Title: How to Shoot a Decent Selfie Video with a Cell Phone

Hi everyone, my name is Larry and I'm one of the pastors at the Village Church in Hamden in Baltimore. And today I'm going to show you a few quick tips on how to shoot a decent selfie video with a cell phone. The first thing you want to be aware of is the issue of background noise. We have a culture of noise pollution and we may be unaware that noise all around us is bleeding into our video. This may include people talking in the background, or car traffic, or a noisy computer fan, or a microwave, or a laundry machine. All of these things may make it more difficult for people to hear what you're trying to say. Additionally, if you want to add a background track to your video, the background track may clash with some of that background noise already picked up by that video. So take a few moments to just be quiet and listen intently for the noise around you, and try to find an environment where you don't hear very much noise. Next, you want to be aware of the visual background right behind you. There are a few different options for you. The first is to find a semi-blank background like this. This is a great example. I say semi-blank, not totally blank, because totally blank sometimes comes across as unrealistic or unnatural, like you're in the Matrix or something. But semi-blank gives you a little bit of character. It's a little bit interesting, but it's also clean and non-distracting. So something like this is great. If you have bricks that's unpainted, that's great. If you have wood paneling, that's great. If you have some kitchen tiles or something like that, that would work great as well. Another option is to have a slightly busy background.
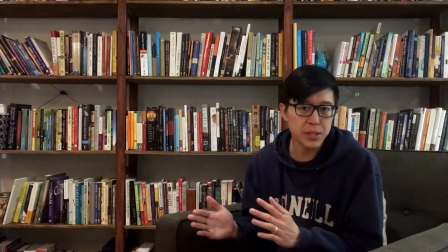1:40 A super busy background may be too distracting, but a slightly busy background like this can invite viewers into your setting,
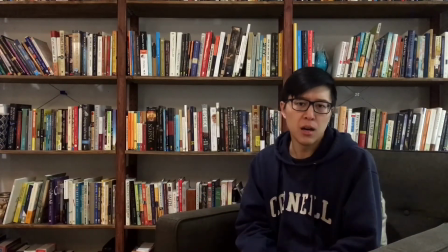1:47 into your context, and it just creates intimacy. What you put in your background also communicates things about yourself.
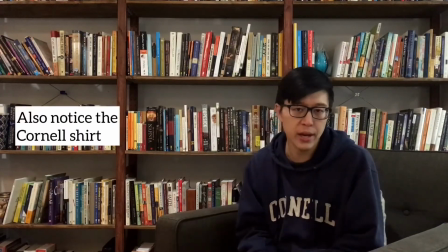1:55 So for example, if I have a bookshelf, then I come across as smart or well-read. If I have paintings, I come across as artistic or something like that.
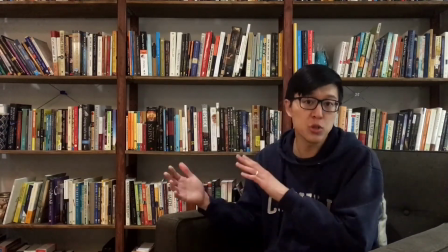2:03 So you can be intentional about what you put behind you, and that can complement your message.
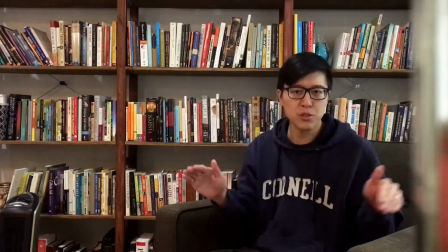2:09 And on a semi-related note, make sure you check the edges of your screen to make sure there aren't any unwanted items in the shot.
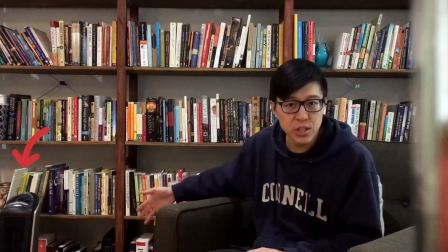2:17 In this shot in particular, there's a heater that you can see on the corner over here.
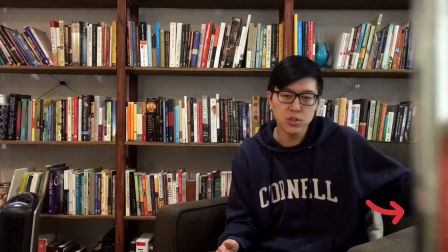2:21 There's also part of a mason jar that you can see that is right next to the phone that's holding my phone up.
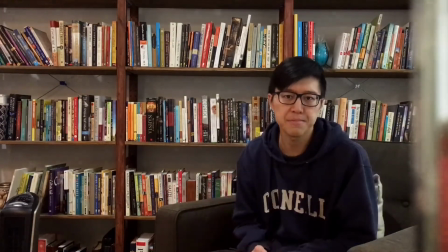2:28 You also don't want to capture that. So just be on the lookout for things like that. Now let's talk about lighting. You don't need fancy equipment to do it. Sometimes people think you need fancy equipment to have good lighting. You might, but you definitely don't for decent lighting. The sun will do just fine, and the sun is available to all for free. In the morning or in the early evening when the sun is above the horizon but not over your head, when the light is streaming in through your windows, that's a great time to shoot. If you don't have that sunlight, then you can use a lamp. A normal lamp will do just fine. Just make sure your room is well lit. Here, I'm going to give you a demonstration for my current setup.
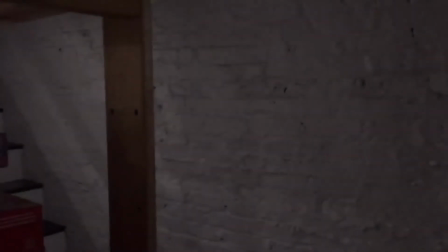3:12 This is with the light off.
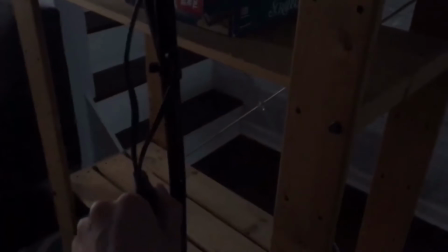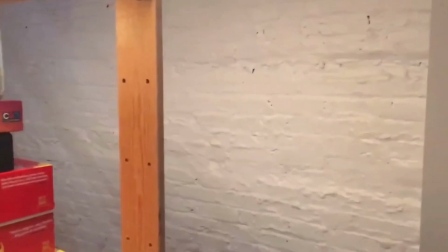3:19 This is with the light on. Off, on.
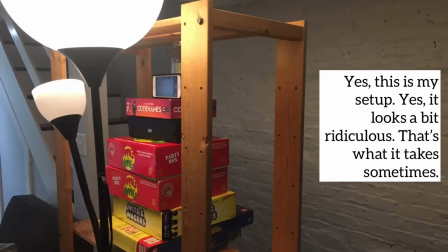But where do you position the light source? Well, there's two things to be aware of.
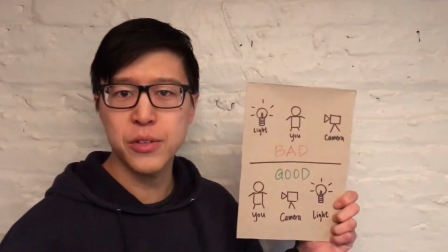3:35 The first can be demonstrated by this diagram that I drew.
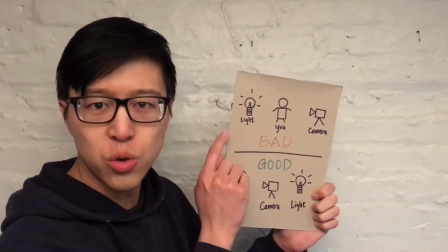3:38 You want to make sure that you are not between the light source and the camera, whether this is the sun or a lamp or whatever,
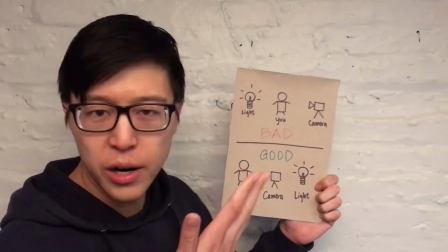3:46 car headlights.
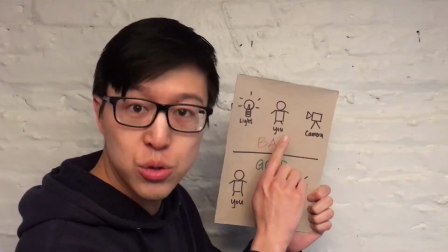3:48 If you are between the light and the camera, then the light will shine past you to the camera, and then you will come off as very dark.
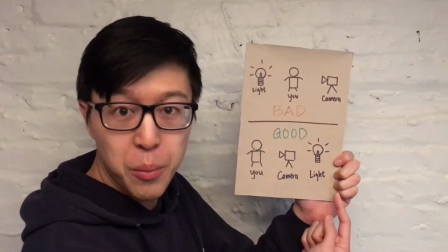3:55 That's bad. You want to make sure the light is behind the camera so that it's shining past the camera to you,
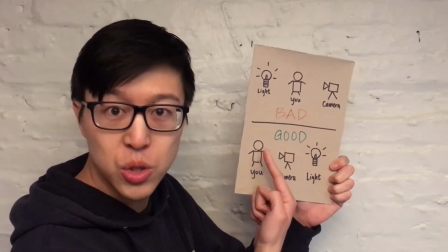4:01 so that when the camera is pointed at you, it picks up you and you're shining brightly.
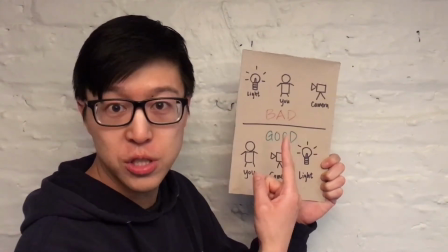4:07 That's the first thing to know.